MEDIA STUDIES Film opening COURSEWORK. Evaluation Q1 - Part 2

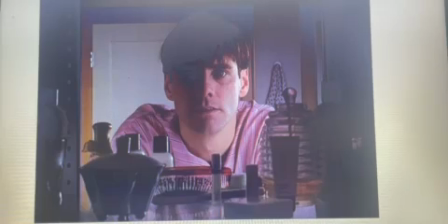0:00 film inspired me.
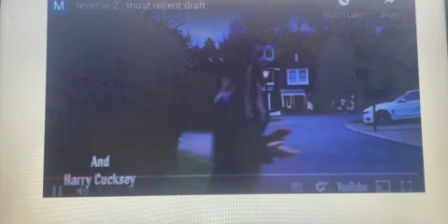0:03 And this was just to show the credits, as mentioned in the question. So I wanted to discuss the creation of our credits. So the positioning of our credits was in the left-hand bottom corner.
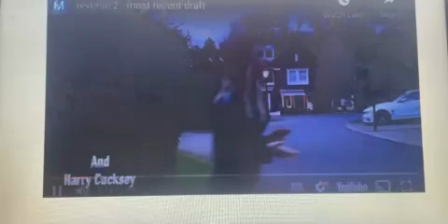0:16 We did this, as you can see here, they are quite subtle. And that was really important for us to have them minimalistic. So they're just in the corner, small, the bold white writing so that it is clear and that the audience can see it and it doesn't kind of look as though it's a mistake.
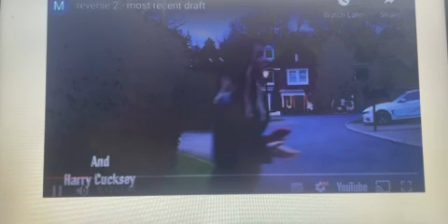0:33 But we didn't want it to take away from the shot. We didn't want it to take away from what's happening in the scene. And what's significant about our credits is that for the credit where it says the female character's name, my name, there's actually a shot of me, so the audience immediately know who I am.
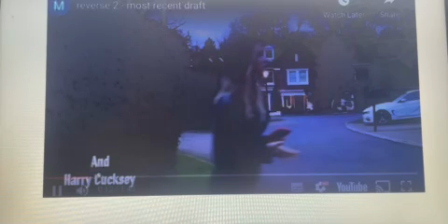0:51 Whereas for Harry, as the victim in the film, it doesn't actually show who he is during his credit. It actually shows the lamppost and me, as you can see. And this was significant for us, and the selection and discussion of this was that it shows that he's this victim.
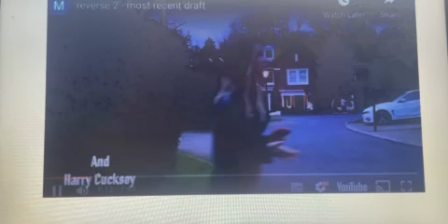1:10 He's less significant in the opening scene. It's as though he doesn't have much importance, and though I have not only a power over him but just overall a power over everything in the scene, which again was significant to us because it elucidates the
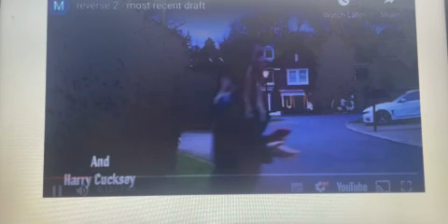1:28 contrast and the reverse kind of genre conventions.
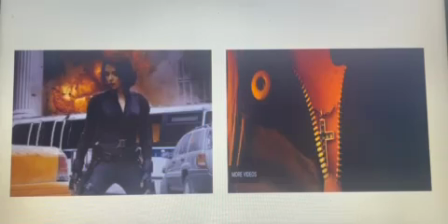1:32 So yeah, here I just wanted to show and discuss the characters in the film and kind of what social groups they fit into. And this is also another kind of visual aspect and how he created meaning in the film.
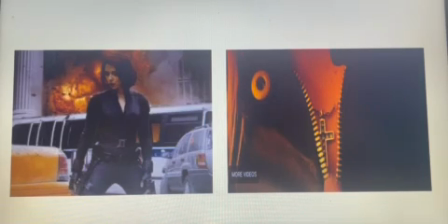1:50 So on the left you can see, this is clearly from a Marvel film, but she's a female character and she's clearly powerful. You have, you know, the smoke, the fire behind her. She's in kind of a confident stance. And I just thought what was significant is she's in all black, she's got short hair.
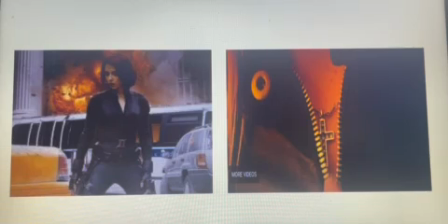2:07 So although she is obviously a female character, she's kind of got these masculine kind of conventions around her physicality. She's, you know, standing in quite a bold position that could be seen as quite masculine.
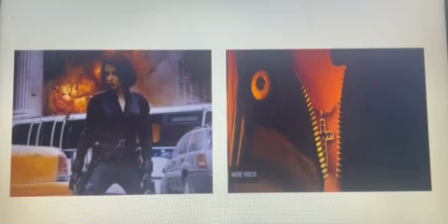2:20 Her short hair could be seen as quite masculine, but she is a female character in the end, and she's wearing all black. So I really liked this. I thought that for my character on the right here, as you can see,
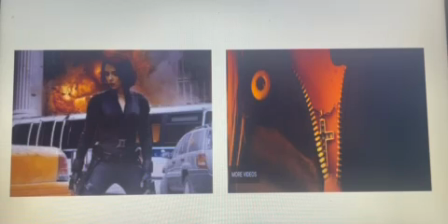2:32 is in all black, and so I just thought this kind of shows this mystery, this power, this this kind of just element of mystery, like I said, for the female character, which obviously we wanted to dip into this more dominant side.
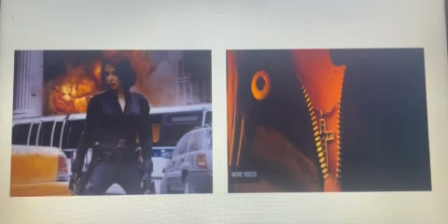2:50 So I thought the black clothing showed the power that she has. And also what we thought was significant for a costume choice was the cross necklace, because a lot of horror films are obviously
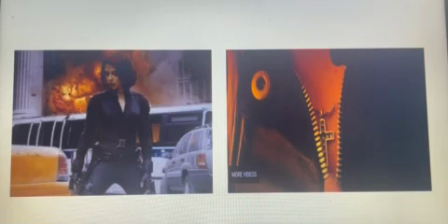3:04 to do with, you know, either sometimes horror films to do with religion or they're to do with supernatural beings, and we kind of wanted to dip into that stereotype just a little bit because our whole opening scene kind of contrasts the stereotypes. So the fact that we had, you know, an element of, you know, the cross in there,
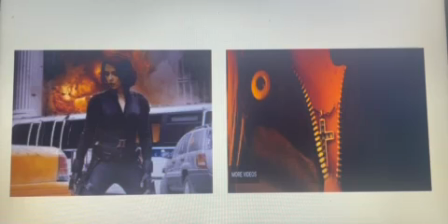3:23 we just thought that was a really good horror film stereotype to tap into, because obviously it is only the opening scene, but potentially if the film was actually produced, this could become significant.
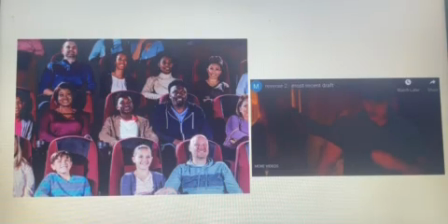3:35 And then here I just wanted to show, in the question it talks about comparing similar characters to social groups in society and discussing stereotypes and representations in films.
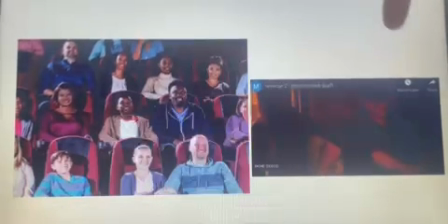3:48 So on the right you can see our character Harry, and he's wearing all black t-shirt, and there are other shots of him where he's just wearing jeans. And then on the left I decided to add some audience members, and what was really key for us was the fact that he looks like your average teenager.
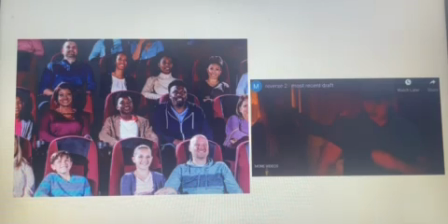4:07 He looks like what you would expect a teenager to wear.